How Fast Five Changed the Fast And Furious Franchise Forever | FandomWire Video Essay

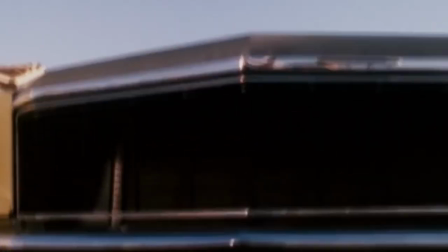For over two decades now, the Fast and the Furious franchise has been thrilling audiences and rocking the box office with its adrenaline-fueled stunts,
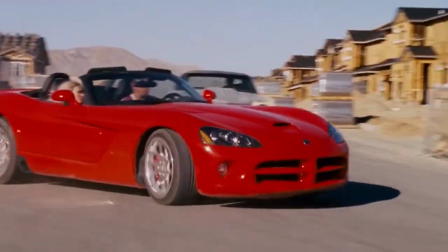NOS boosters, and coronalites.
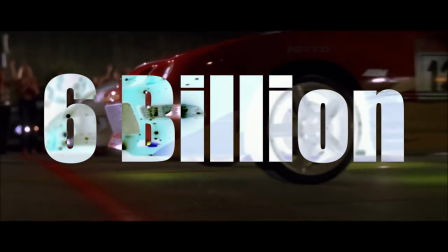The franchise has racked up a combined box office total of over $6 billion and climbing, making it one of the top-grossing film series of all time.
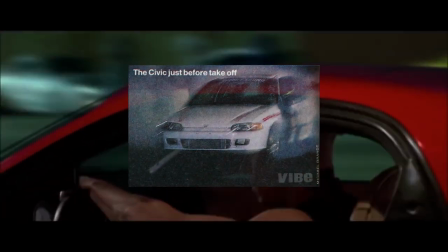That's an impressive accomplishment for any franchise, let alone one that began as an adaptation of a magazine article.
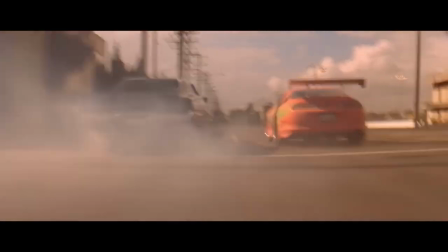And that is perhaps the most interesting and baffling thing about the Fast franchise. How its humble beginnings as a straightforward buddy cop action movie with illegal street racing
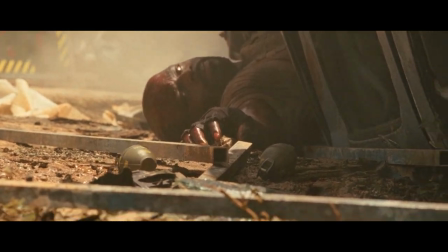as a backdrop transformed and evolved into a preposterous narrative of CGI explosions,
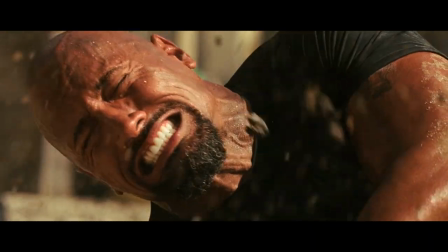over-the-top stunt work, and espionage.
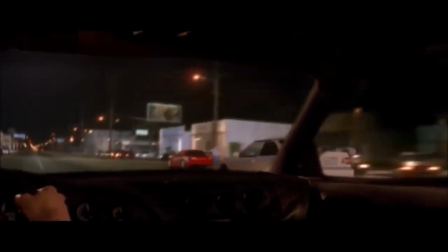How did the series manage to change lanes so quickly, essentially Tokyo drifting into the self-aware spoof of its former identity?
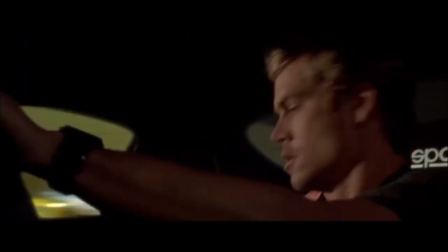Well, the majority of this shift in tone and quality can be traced back to a single entry, arguably the best entry, Fast Five.
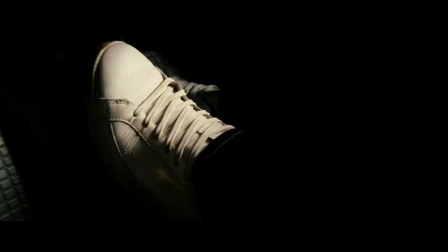So strap into your seatbelt, shift into top gear, and let's explore how Fast Five changed the franchise forever.
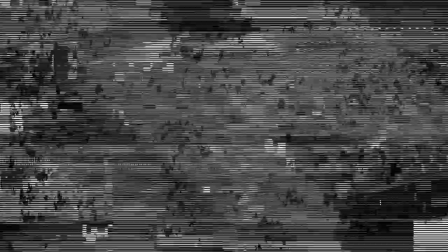Let's rewind the clocks back to 2001 with the original film, The Fast and the Furious,
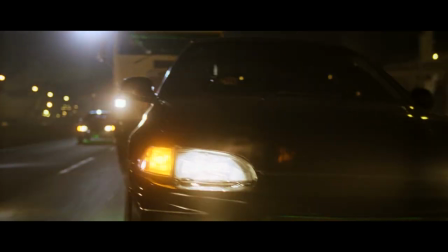a film that is widely considered to be an almost beat-for-beat ripoff of 1991's Point
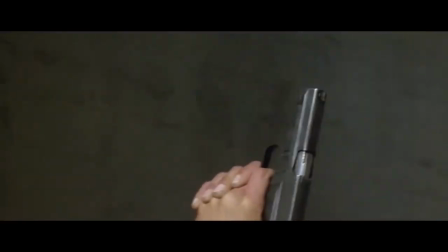Break due to its extremely similar plot and even more familiar characters and relationships.
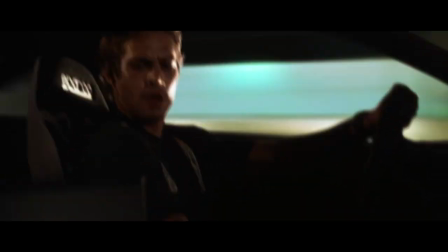And just like Point Break, The Fast and the Furious proved to be a sleeper hit, with Variety's Tom McCarthy calling it a gritty and gratifying cheap thrill.
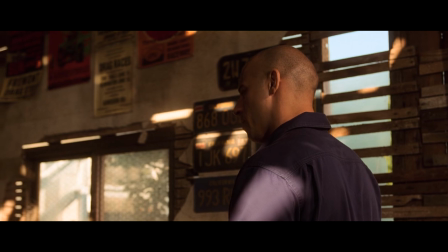The film, which was inspired by a written feature titled Racer X in a 1998 issue of Vibe magazine,
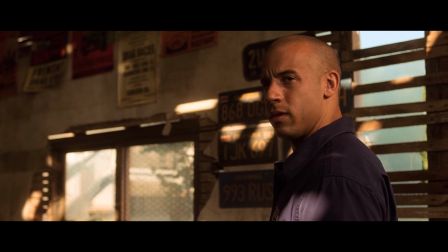went on to gross over $200 million worldwide off of a modest budget of $38 million.
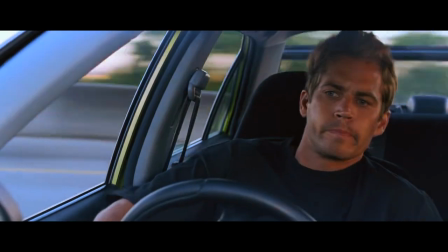This was the birth of the franchise that would proceed to have an identity crisis with Too Fast, Too Furious,
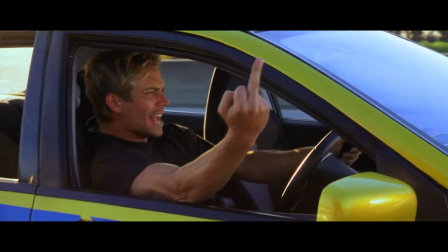which saw a modest box office bump from the original with $236 million but significantly less favorable reviews and an absent Vin Diesel,
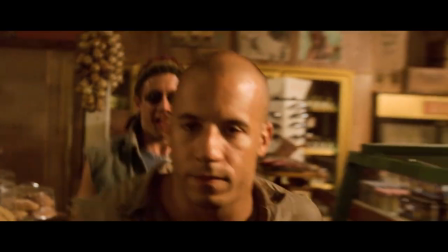arguably the biggest draw of the original film.
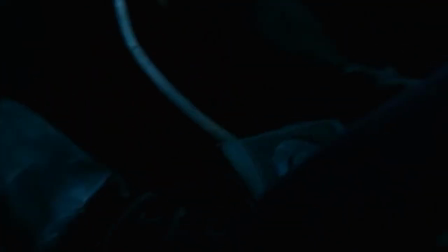The Fast and the Furious Tokyo Drift, which was poised to be a reboot of sorts, sent the series in reverse with its weakest box office yet.
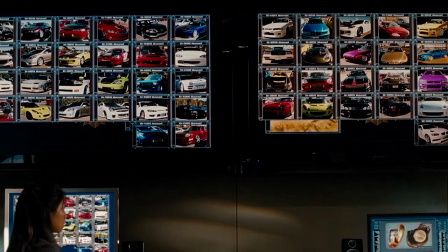This brings us up to 2009's Fast and Furious, where the franchise certainly wasn't out of its rut and was still struggling to find its identity.
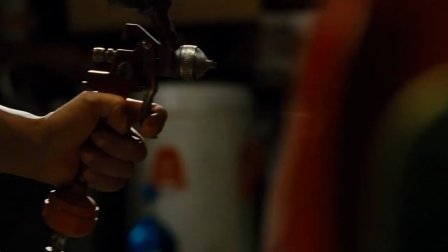But due to the returning original cast, following up all of the plot lines left open-ended at the end of the first film and Justin Lin's solid direction,
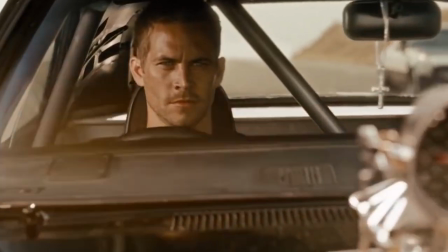it went on to become the best performing film of the franchise, concluding on an open ending that leads directly into the opening sequence of Fast Five.
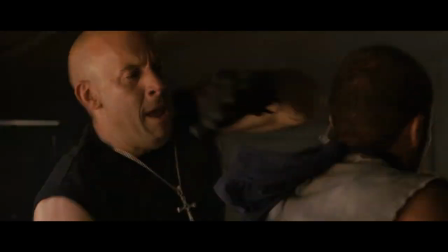Everything previously mentioned is meant to emphasize how much of a saving grace Fast Five was for the franchise at this point.
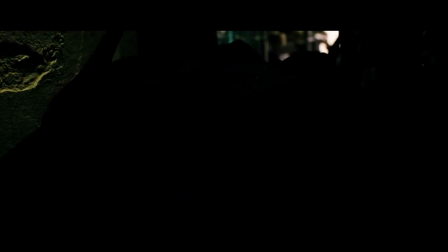It was truly their Hail Mary moment that would prove to make or break the longevity of the series.
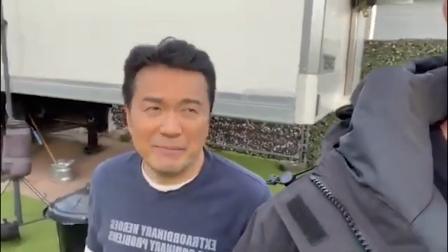The film not only saw the return of director Justin Lin and the usual stars like Vin Diesel, Paul Walker,
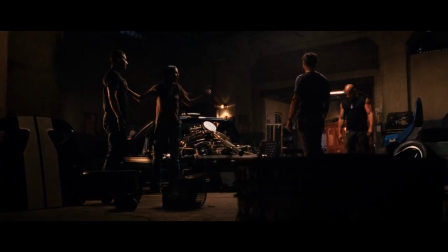and Jordana Brewster, but it opted to bring back almost all of the major players from the original four films,
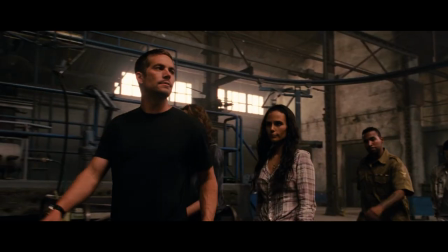such as Ludacris, Tyrese Gibson, Gal Gadot, Sung Kang, and more. This immediately made the film feel bigger than any other entry in the franchise, but even more importantly,
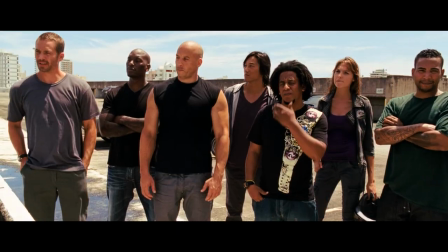inherently made the core message of the importance of family all the more prevalent, as it truly felt like every plotline and every character had led to this moment.
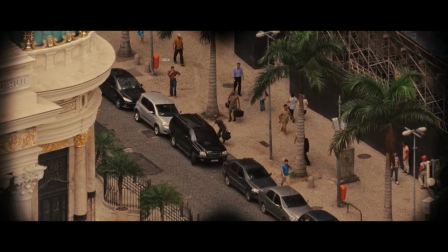All of this adds up to the three magical components that make Fast Five not only the best entry in the franchise,
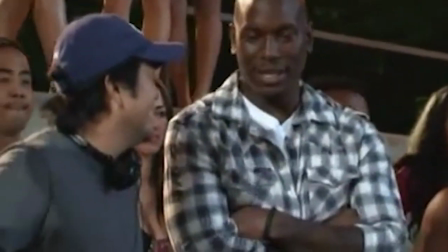but the true turning point in the series, Justin Lin's direction, the raising of stakes and perfect adversaries for our heroes,
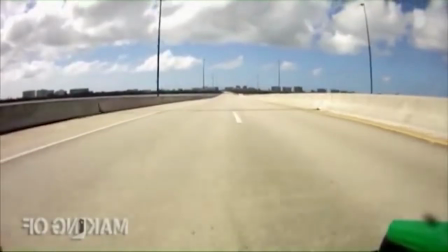and most of all, the message of family and the heart at its core. Justin Lin proved himself to be a worthy director with Tokyo Drift and 2009's Fast and Furious.
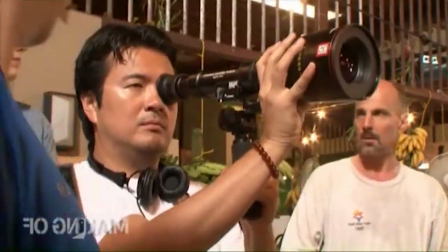And even though those films weren't the best of the series, they proved that Lin had an eye for practicality and understood the goods of what the franchise had to offer when it was firing on all cylinders.
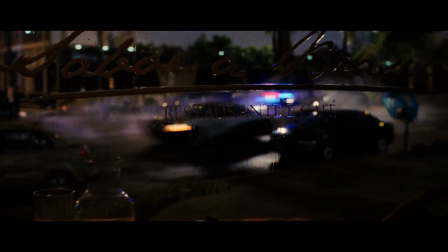Universal giving Lin the opportunity to direct Fast Five was the single most significant defining moment for the franchise,
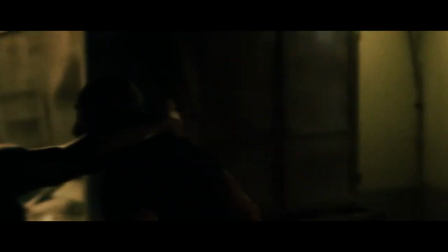as his commitment to practical stunts and on-location shooting perfectly culminates into a purely authentic and genuine movie magic experience.
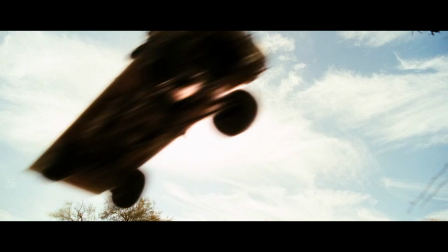Lin's commitment to doing almost everything he can practically is deeply felt from the incredible first 20 minutes, raising the bar from the get-go with an exhilarating train heist.
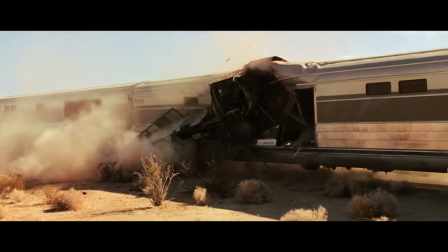It's this commitment to practicality and on-location shooting that adds to the spectacle, and it's something that's becoming more and more rare.
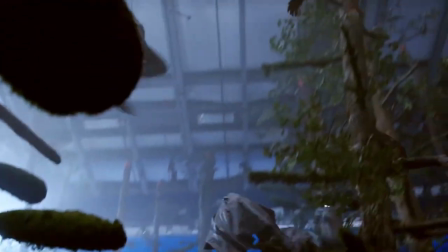As technology and special effects continue to progress, many major franchises are opting to film their cast in increasingly virtual landscapes.
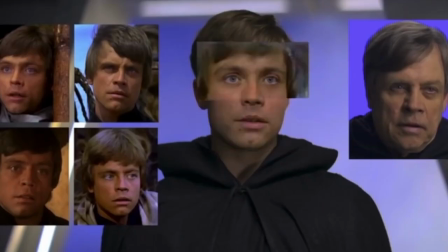Most notably is Disney Plus's The Mandalorian, which is filmed nearly entirely in The Volume.